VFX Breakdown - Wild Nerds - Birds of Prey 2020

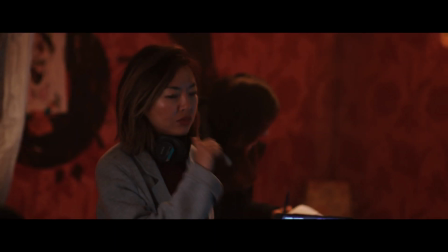[0:00]
Kathy's directive on the visual effects was to keep us as grounded in reality as possible.
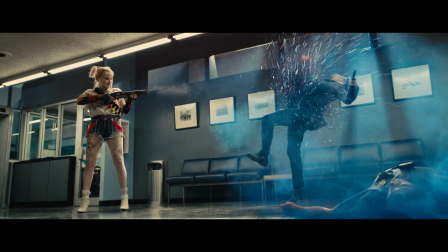[0:06]
It's kind of a weird hybrid stylized reality, almost like Pulp Fiction meets Clockwork Orange in a weird way. It's just this strange film that has its own voice, which is fun.
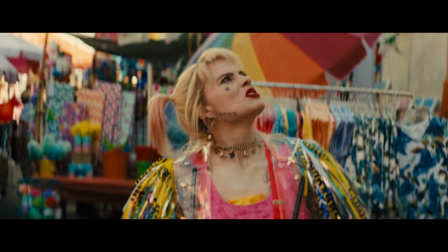[0:17]
Harley Quinn does not have supernatural powers like many other DC comic characters,
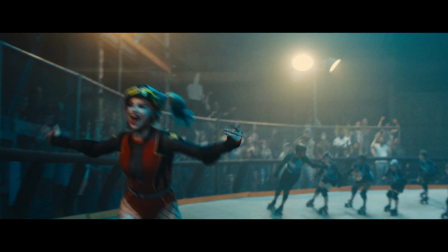[0:24]
so the goal was to focus on her unique and quirky personality.
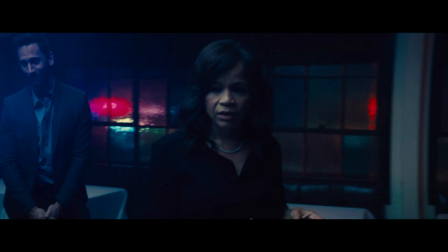[0:31]
It's such a specific tone to try to hit. There's so many storylines, and the story and the out-of-order nature of the story.
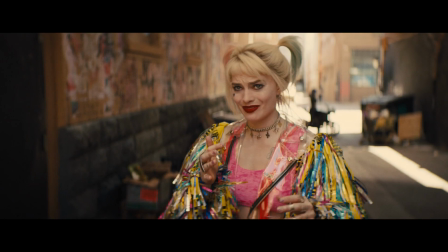[0:38]
Everything that takes place in this film reflects who Harley is and who she's become.
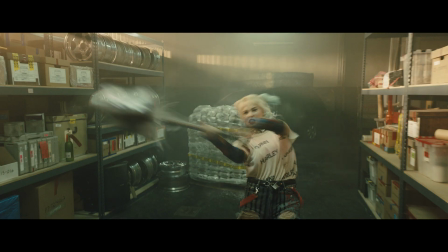[0:45]
It was definitely her story.
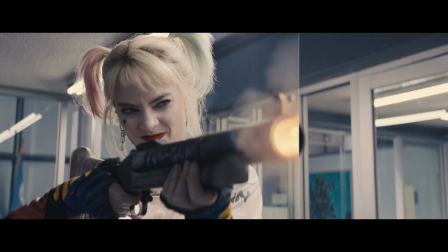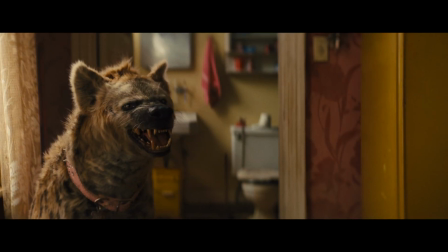[0:53] Oh shit, is that a hyena in a bathtub? I named him Bruce after that hunky Wayne guy.
Once we're actually in pre-production, it was like the biggest conundrum we had was how do we shoot these scenes with a hyena?
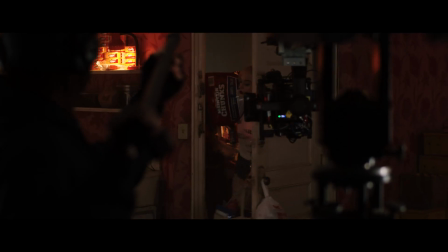[1:06] No, yes, baby.
Early on, we actually went out to Palmdale, which is about an hour from here, and met up with some animal trainers that actually had a hyena.
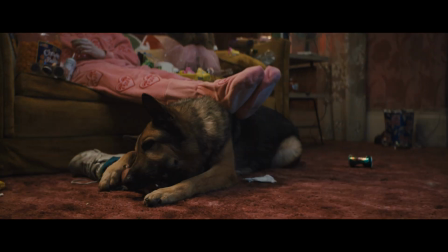[1:15]
Learned about how dangerous it would actually be to have on set. And apparently if this hyena touches anything, it considers it to be his.
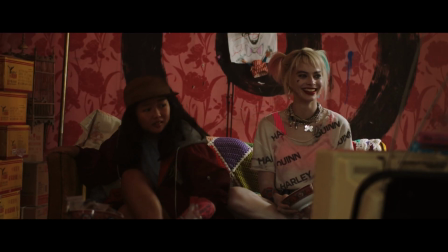[1:22]
So we're like, okay, can he sit on a couch? And they're like, yes, but then it's his couch.
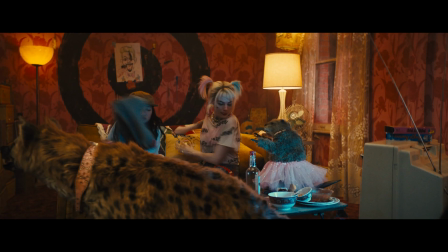[1:27]
Like, he will eat it, and if someone tries to take it away from him, he'll, like, eat you.
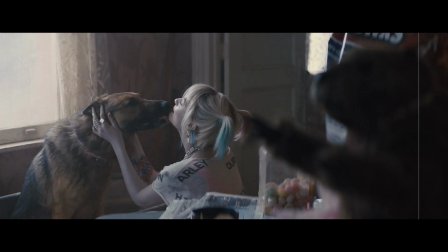[1:32]
It was an interesting challenge because at first, everyone was very nervous about having a CG creature in the film.
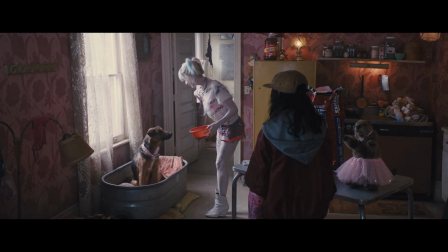[1:38]
We had a dog, a big, big, big dog. Margot and Kathy were saying, actually, we want to be able to touch him and really kind of interact with him because they wanted to kind of build a relationship.
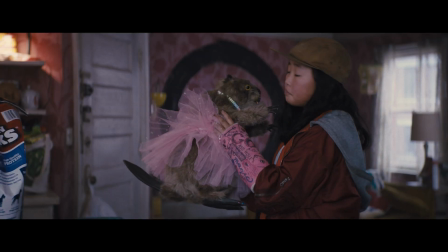[1:46]
It wasn't just, hey, there's a hyena. They actually she wanted to kind of stroke his face.
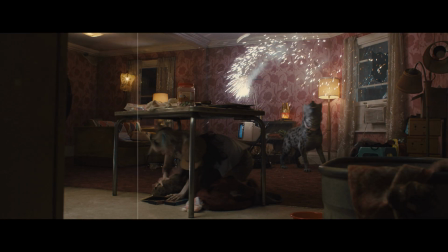[1:50]
Once the shots were selected that would have Bruce in them, those plates were turned over to Weta,
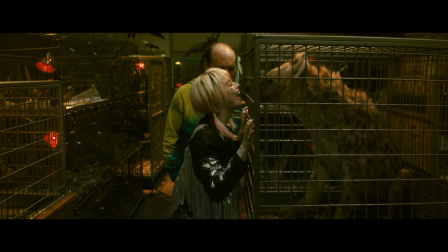[1:58]
and Weta would begin by tracking in the CG model that
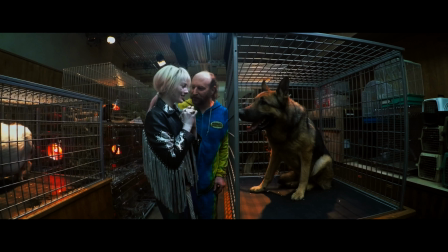[2:05]
they would have already created so that his movements matched the movements of our stand-in German Shepherd.
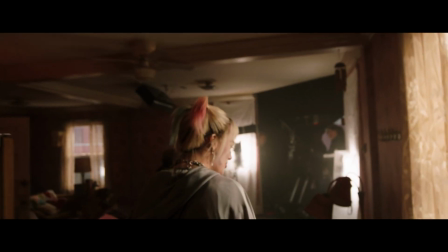[2:11]
That was really important for us to get the performance from the real animal. I did a lot of, like, miming, acting, like, hello, Bruce.
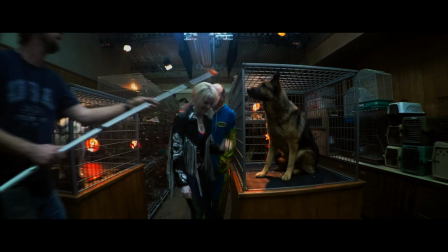[2:20]
No. But for a lot of it, I actually had a dog to interact with, which was great.
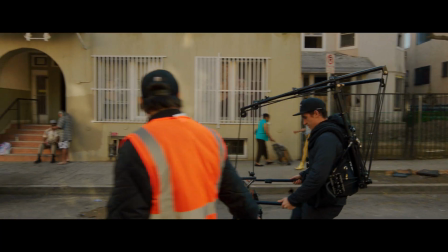[2:27]
Birds of Prey focuses on an area of Gotham that is a little more
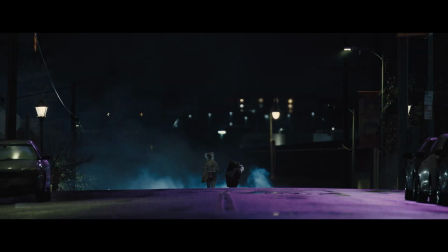[2:33]
seedy and far less stylized than other superhero films. You know, KK, at the beginning, he had brought out a mood board that kind of showed the different feelings of the film.
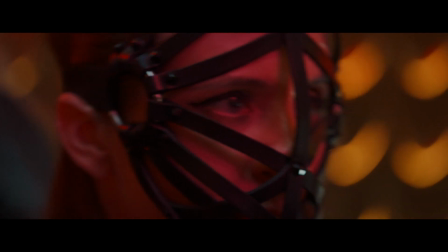[2:43]
Dirty alleys and very specific costume designs and haircuts and things like that. It really kind of set the tone for it.
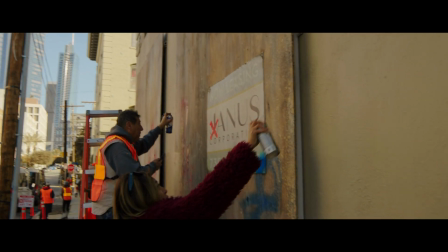[2:48]
So that was something that was very specific to the way Kathy wanted to do it.
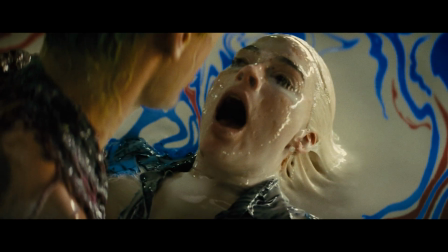[2:54]
Ace chemical sequence was basically where Harley and Joker formed her personality when she fell into the giant vat of acid.
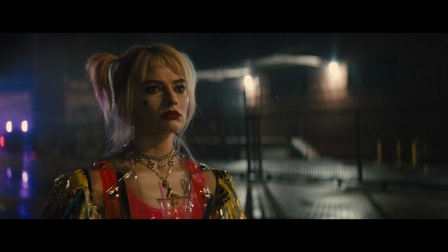[3:01]
So it was very symbolic, and it was a nice little kind of way to start the movie with a bang, so to speak.
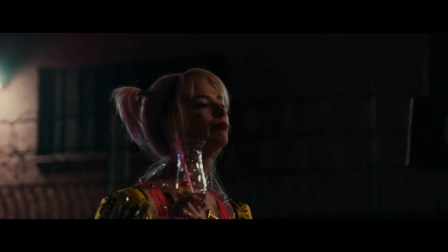[3:05] I have the best idea.
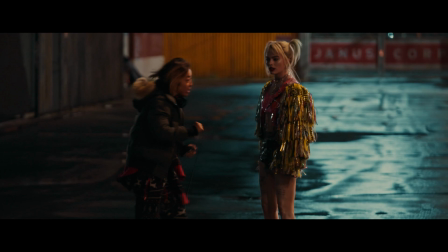[3:08]
For the visual effects team, as we developed the Ace chemical sequence, we went through many,
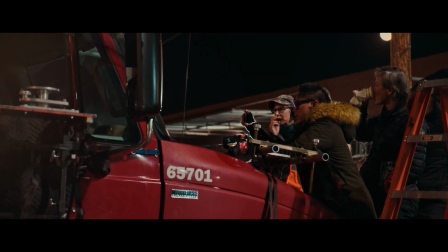[3:15]
many reference photos of chemical plants and refineries all throughout the world.
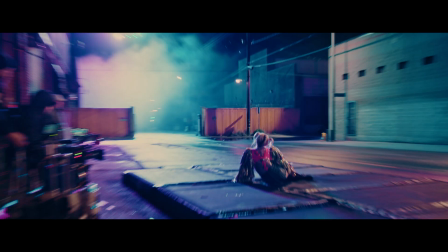[3:21]
There's a bunch of different kind of like oil factories and things like that here in Los Angeles that we went and we took a lot of photographs to kind of get all the details. We also referenced images of crazy
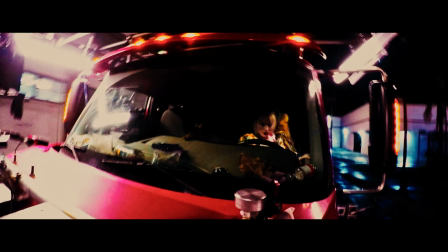[3:31]
explosions and powdery type fireworks so that we could take elements of all
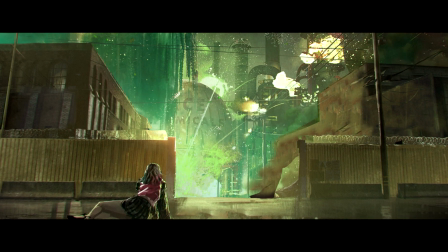[3:37]
of those references and build them into this one shot showcasing Harley's grand statement to Gotham.
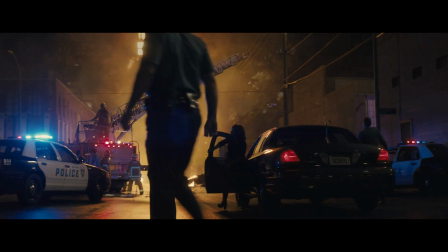[3:46]
It's, you know, just a huge explosion, bigger than you've ever seen.
Anyone else hungry? I know a great taco spot. I love tacos. Really?
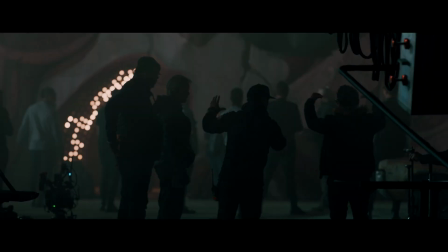[4:00]
For the Canary Cry sequence, we actually did quite a bit of research looking into both comic book
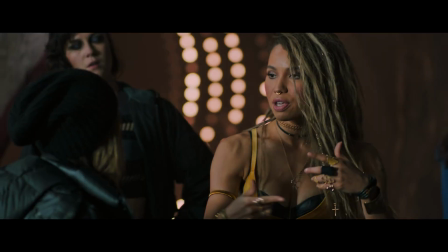[4:08]
frames and looking through some of the TV work and other film work that's been done.
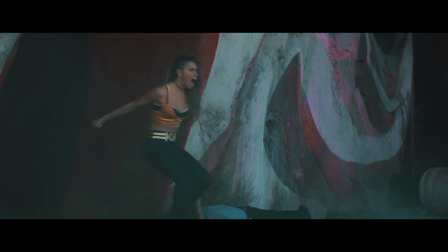[4:13]
The Canary Cry was, it kind of went through some interesting evolution in terms of what it was going to be in the film.
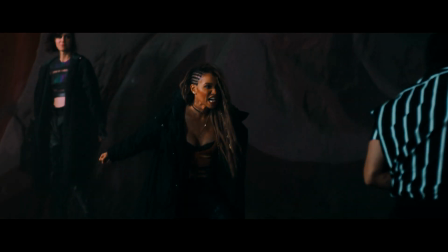[4:19]
It was originally going to be a much more sonic thing, where it was just kind of sound and we didn't see anything.
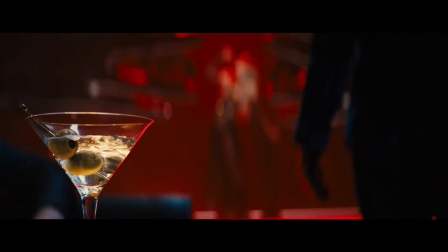[4:25]
But, you know, as we were putting things together, everyone was kind of feeling they just wanted to see a little something. It's the supersonic cry and the waves, but the physicality, the strength that's housed inside of her body was something that I wanted to incorporate into the Canary Cry.
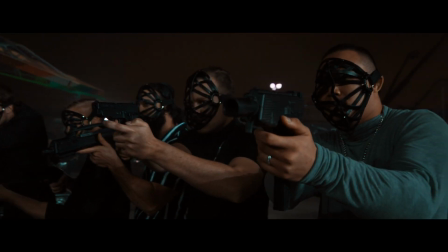[4:39]
Again, our friends at Weta stepped up to execute the work on these shots,
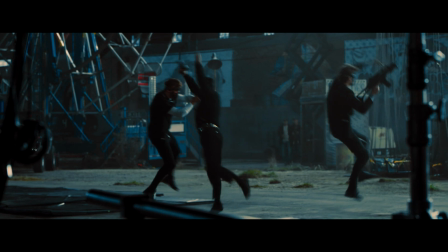[4:46]
utilizing some of the stunt elements that had been shot on set.
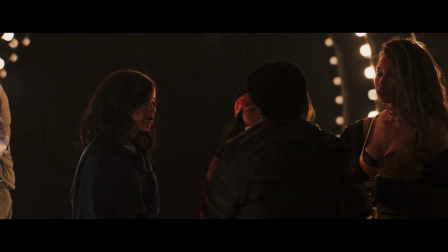[4:50]
It ended up getting much more tangible in post, you know, just to really kind of sell it and really kind of hit it hard.
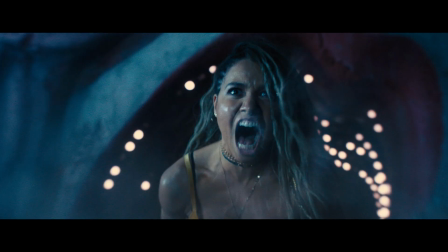[4:55]
There was a suspension of time and imagery as it kind of initially was blowing back. and everyone kind of felt they wanted more of a visceral punch, more of a violence.
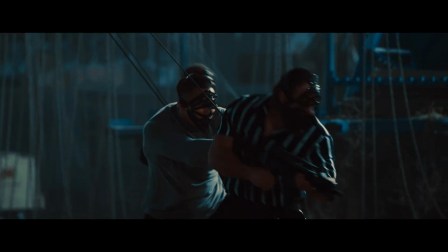[5:04]
Like when it first comes out, these waves actually pancake the soldier guys, the mercenaries, and actually knock their weapons out of their hands,
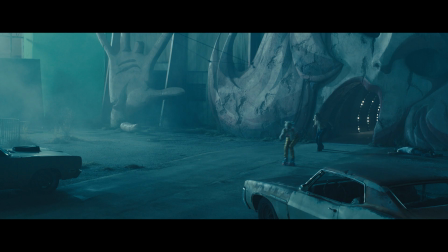[5:11]
refracting the air and creating this pathway for Harley to kind of escape out of the funhouse. And chase after the Rolls Royce.
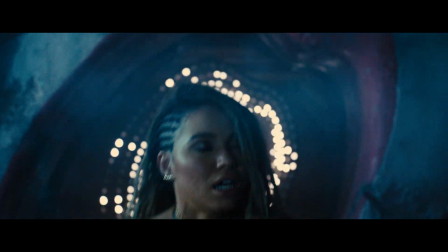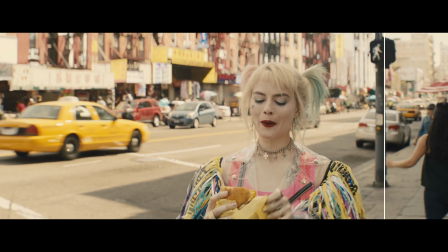[5:23]
I'm proud of so many of the shots in the film because I feel that they represent
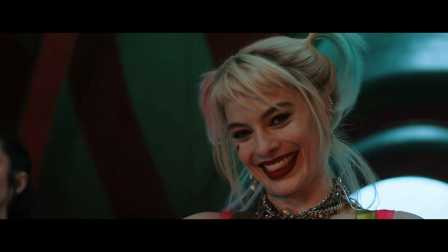[5:30]
Harley's very quirky, off-center personality. Margot was great.
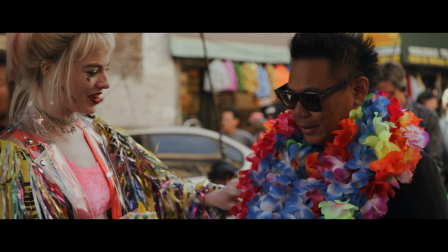[5:35]
She was always involved. She would even come making sure things are going well, however she could help.
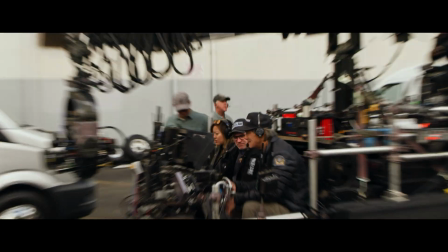[5:39]
Her and Kathy obviously worked together collaboratively on this, but you know, based on the way we were shooting this, we always wanted everything grounded in reality.
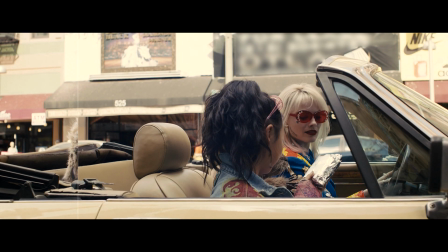[5:45]
Everything just kind of came together, which was great. It created a lot of exploration in the edit, so yeah, it was really fun.